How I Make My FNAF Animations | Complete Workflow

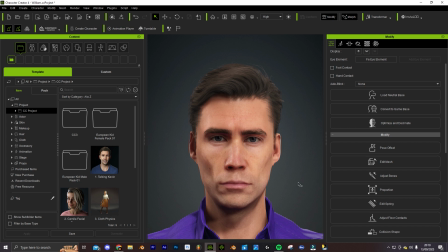(4:08)
So in Character Creator 4, while making William, I knew I wanted him to look menacing, obviously, so I just really tried to achieve that look, and I think it did work really well with the model.
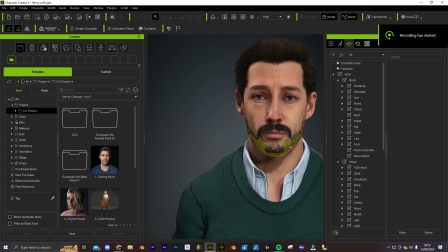(4:19)
Same with Henry, I wanted a certain look for Henry.
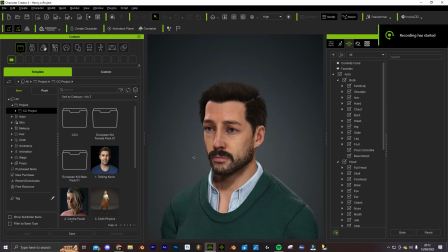(4:23)
I wanted him to look quite nice, like friendly, like a welcoming kind of guy, and that really worked as well. Next, it was time for the lip syncing.
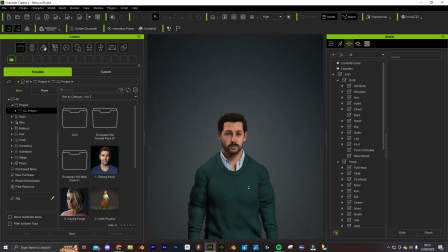(4:31)
So what I did was I imported all the voice actors' lines into like an editing software, and I moved them all about, made them flow, made the dialogue seem natural.
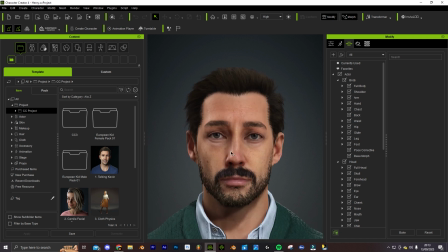(4:40)
Then I exported each line of dialogue as a separate MP3, and then I imported that into the iClone 8 software,
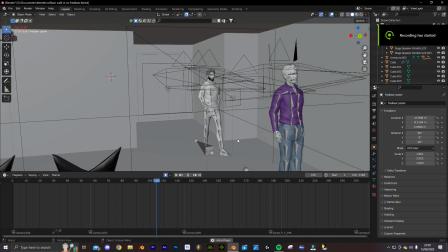(4:48)
which is for the animation. and pretty much what I do is it just makes the character speak it pretty much,
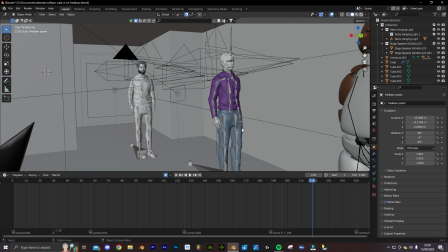(4:55)
but it's just a blank canvas. You have to do all the facial animations. It's purely just the mouth talking. So what I did for the character's facial animations is there's a tool called the puppet tool,
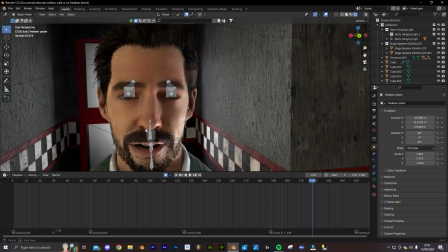(5:06)
where what you can do is it's all like real-time movement with the mouse. So if you move the mouse up, for example, the character's eyebrows will move up.
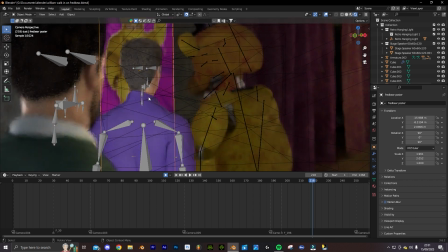(5:15)
So I had to keyframe that all manually. Then the final step was to just put this all together in Blender.
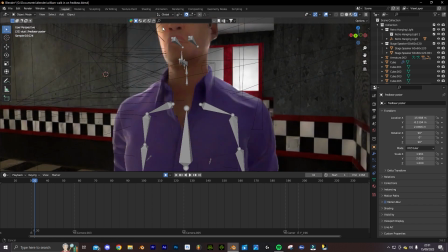(5:21)
Luckily iClone 8 had an add-on for Blender that lets you import the characters, so I just had to put them in the scene, put them in position.
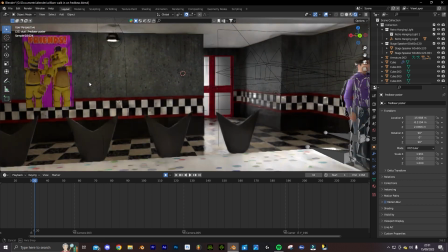(5:28)
Then I had to like animate their bodies, which you all know I suck at animating bodies, so it was trial and error.
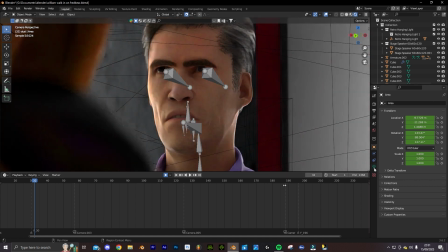(5:35)
It was just a lot of messing around with keyframing. Then it was time to add the cameras in the scene, and I use a preset in Blender that makes the cameras look more cinematic.
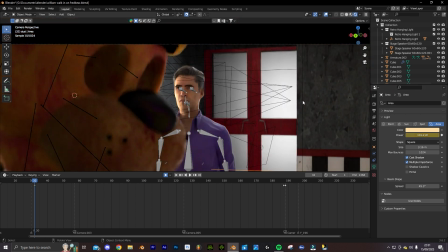(5:44)
I then added like a camera shake, so it makes it look more realistic, like a handheld cinematic camera. Then I had to do the depth of field, so I made the ratio 2,
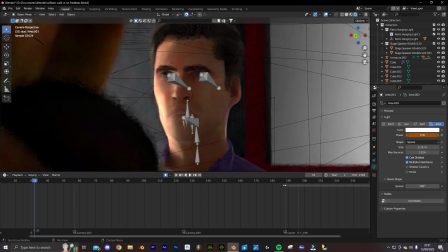(5:54)
and then I adjusted the f-stop so the background was blurred, and it made it look really cinematic.
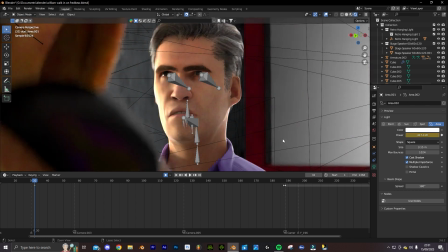(5:59)
But if the scene had 2 characters speaking, I had to have like markers on the cameras,
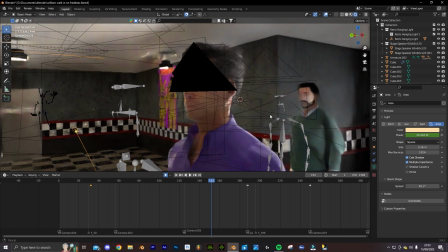(6:04)
so each time another character started speaking, it could switch to that camera, and it was like switching between cameras pretty much.
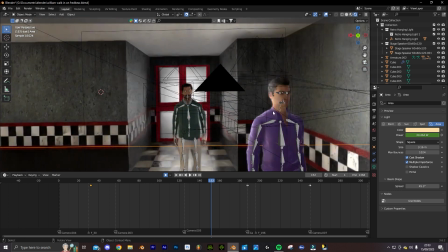(6:10)
And then at last, all that was left was the lighting.
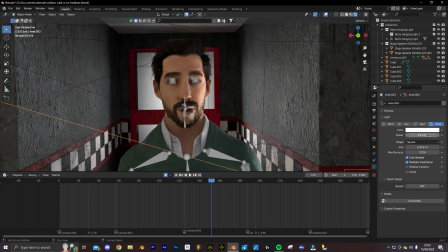(6:15)
So what I did was add like a backlight to the character, then just did some like area lights around the character as well to light up their face.
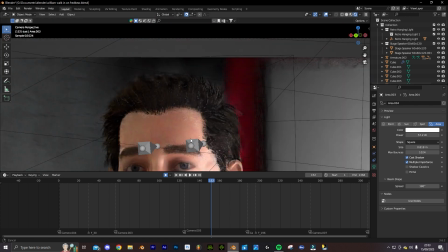(6:23)
But I also wanted their face to be contrasted, because you never wanted a character's face to be like just flat light on their face.
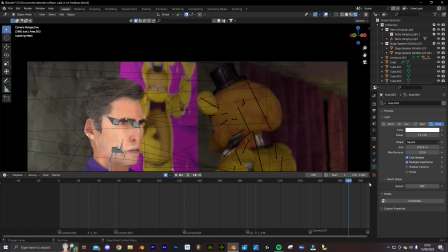(6:31)
You want there to be depth, just like spots of darkness to really like make their features more obvious.
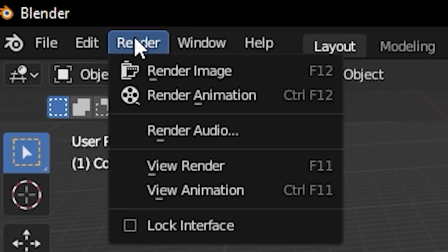(6:37)
And then finally I press render.
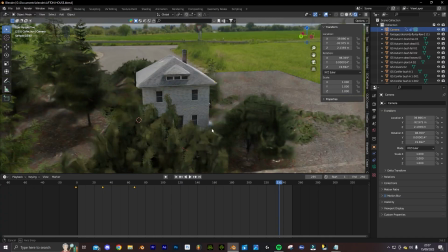(6:41)
Then, after months of making clips, I can put them all into Premiere Pro,
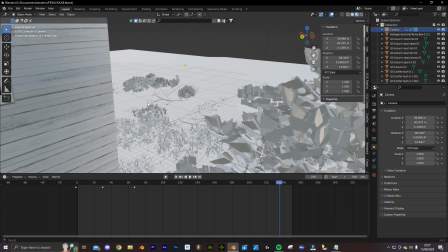(6:46)
either add non-copyrighted music, or I make my own soundtracks in GarageBand or FL Studio.
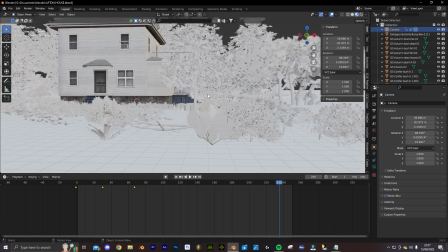(6:53)
But pretty much during the editing, I just do like colour correction to some scenes. I also do like sound design. Then I go render a thumbnail for the video, and then that's it.
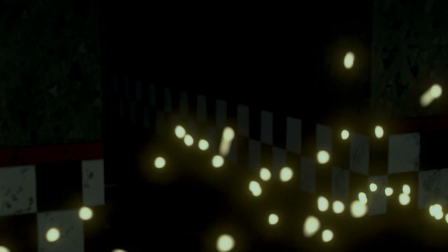(7:04)
The episode is ready. That is my workflow. It's obviously not perfect, but with each episode I do, I improve.
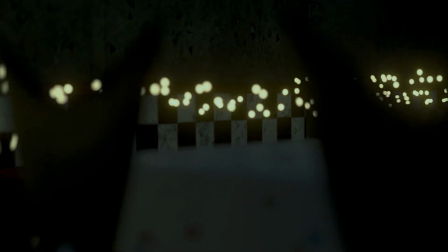(7:12)
So yeah, thanks for watching guys, and I'll catch you next time.